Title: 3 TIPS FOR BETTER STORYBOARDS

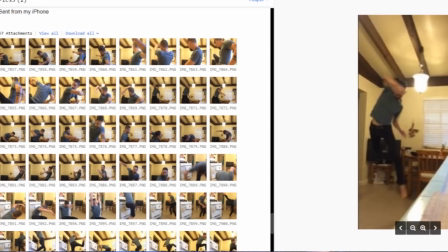4:55 Now you can't really see it right here, but I jumped like 20 feet off the ground. I was flying through that kitchen. Anyway, this is basically frame by frame. What I did was I set a video recording and I just went through the actions. And then after I did the video, I went back and scrubbed through the video, and then I just found the key poses that I wanted that told the story in the simplest way possible. Ramon's character is going to be the one pushing this narrative forward. Already Umbrella Girl is being pushed into the scene from an attack.
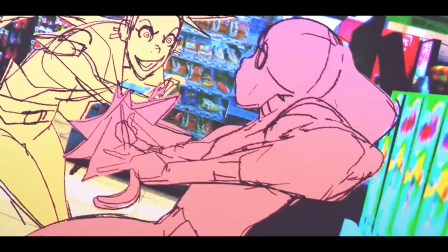5:20 That sets the mood, that sets the aggression, it's moving. I remember acting it out, I remember hitting the sink and then naturally sliding backwards, and I thought it'd be really cool if the camera was almost like stuck to Umbrella Girl as she moved back,
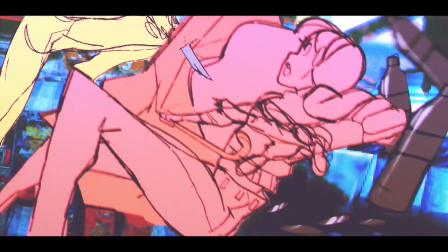5:34 so the camera's like following her, maybe doing some kind of twist as she's sliding back on the shelf.
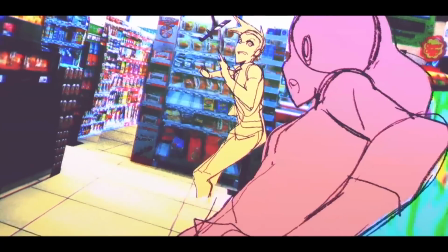5:39 And that's what I thought it'd be really cool to have like a bunch of debris or something on the shelf that she's knocking over, and then I thought, okay, well this is gonna be in a convenience store. So she has an umbrella, right? Umbrella Girl, huh? So I thought that'd be really cool to have. She's using it as a defense because she's not gonna be as aggressive, right? So I thought, what's the cool way to use that is one, use it as a shield, and then next, use it as her next offensive move. Right now she's taking a dip and then she's gonna try to move into the positive. She's on the defense, now she's gonna move to offense. How can I do that? And as for Ramon's character, I was thinking, what's like a prop or something that this character is known for? And it's probably the suit. She's always decked out in this really cool suit, like this white or yellow suit that she has.
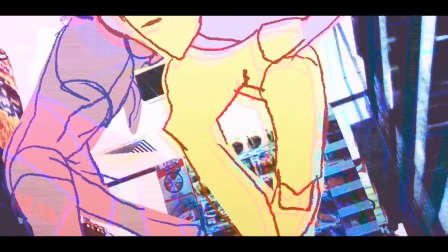6:18 It's almost like a standard Jackie Chan move when somebody puts them in some kind of lock or something that they're connected to the jacket because that's what they're using to they're holding onto, and so you ditch the jacket. Along with the visualization, I need backgrounds. I personally need to know the environment that my characters are in. So a great way to do this is 3D. We use 3D all the time on Voltron. That's pretty much all we used.
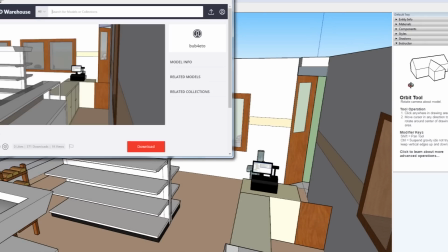6:38 We take screen grabs of like SketchUp 3D images, and then we would do the storyboards on top of them.
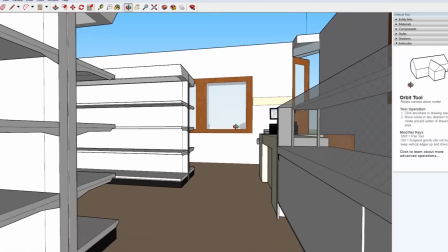6:43 I had never started with 3D. I personally always drew my own backgrounds in the beginning, and I would have recommended that like a couple years ago,
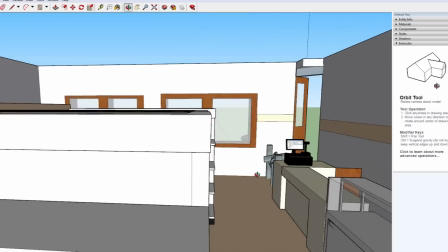6:50 but the industry has changed so much, like, I don't know, man, there's no use fighting it, you know. But SketchUp is really good. But in the case of my storyboard, I use something like Blender, which I could grab environments that have texture and have mood and lighting to them,
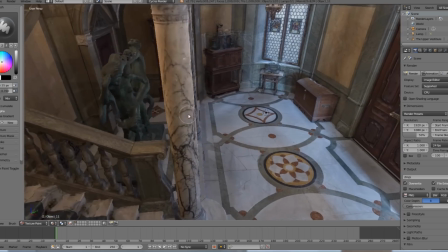7:02 which is something that I personally like in my work, is more of a mood and light.
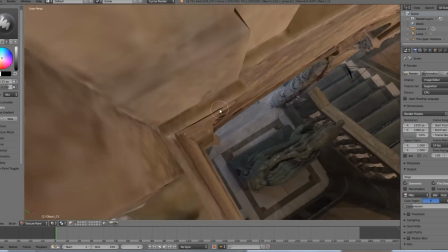7:07 But that's just my personal work, so if I were to do work for a client or something, I'd probably just use SketchUp.
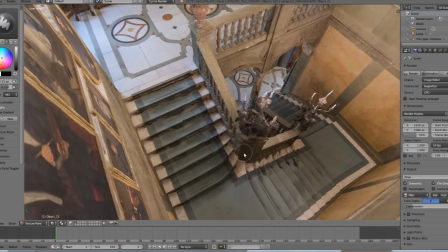7:12 So I just went to the website Sketchfab. It's an amazing website, and I just loaded up one of the projects. After I shoot my reference and I've already actually visualized the space, I just use this to kind of fill that space with an actual environment. And it's important to match the reference that you shot, the perspective that you used in that reference. It's important to match that with whatever shots that you pick out of these. And now that I think back to when I said that I would personally do, I would do traditional backgrounds first and try to learn perspective through that. That's probably why I would, because if you shoot reference and the horizon line is up here, and then you go into 3D and you think, oh, that's a cool shot, I'll just use that shot, and the horizon line is like down here, and you don't understand perspective, then your characters are gonna be all wonky, looking really weird in the actual 3D space that you're creating. So it's important to know perspective for that.
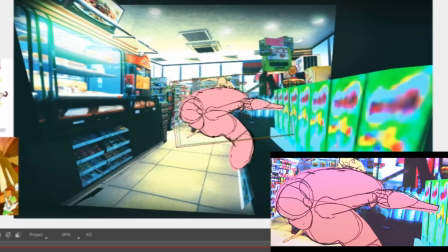8:03 Which is funny that I say it, because in the storyboard that I made, it does get kind of wonky, but the camera is so close in some places that it doesn't really matter.
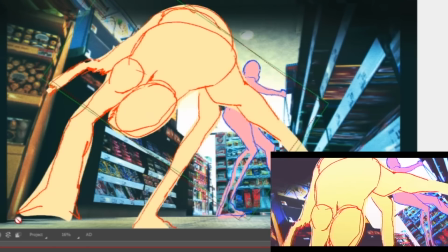8:12 So there we're moving into the territory of, does it feel good? Is the emotion behind the scene there?
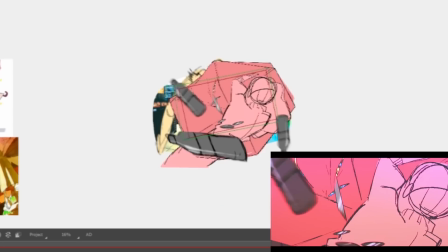8:19 If it is, then perspective and all that stuff doesn't really matter.
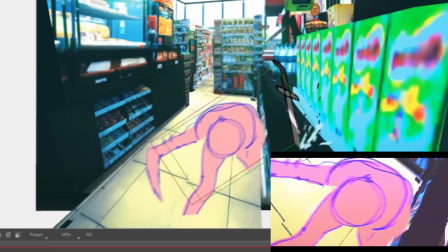8:22 It's the story that matters, which then you'd be getting into like Pixar's territory, because some of their boards, they might not be the greatest boards because it's emotionally charged. I mean, like, perspective-wise, they might not be the best boards, but story-wise, so everything in this is not going to be technically correct,
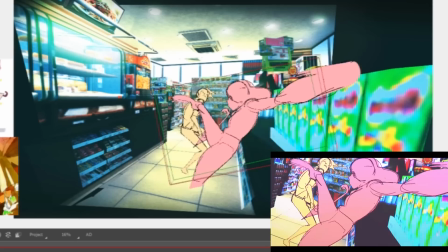8:40 and I knew that going in, so I wanted it to be emotionally charged and just full of action.
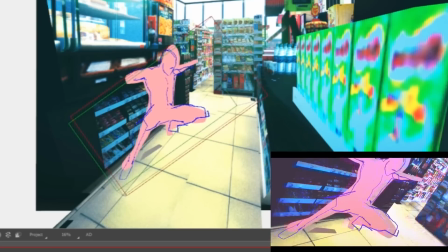8:45 And I have to do it quick to get that across. So pretty much everything started off as rough. Step 5. As you can tell, towards the end, these characters don't look like the original characters that I started off with.
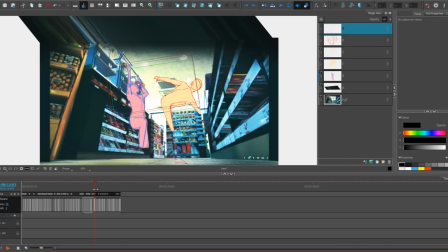8:58 It's because these are basically just mannequins. You'll see a lot of animators do this.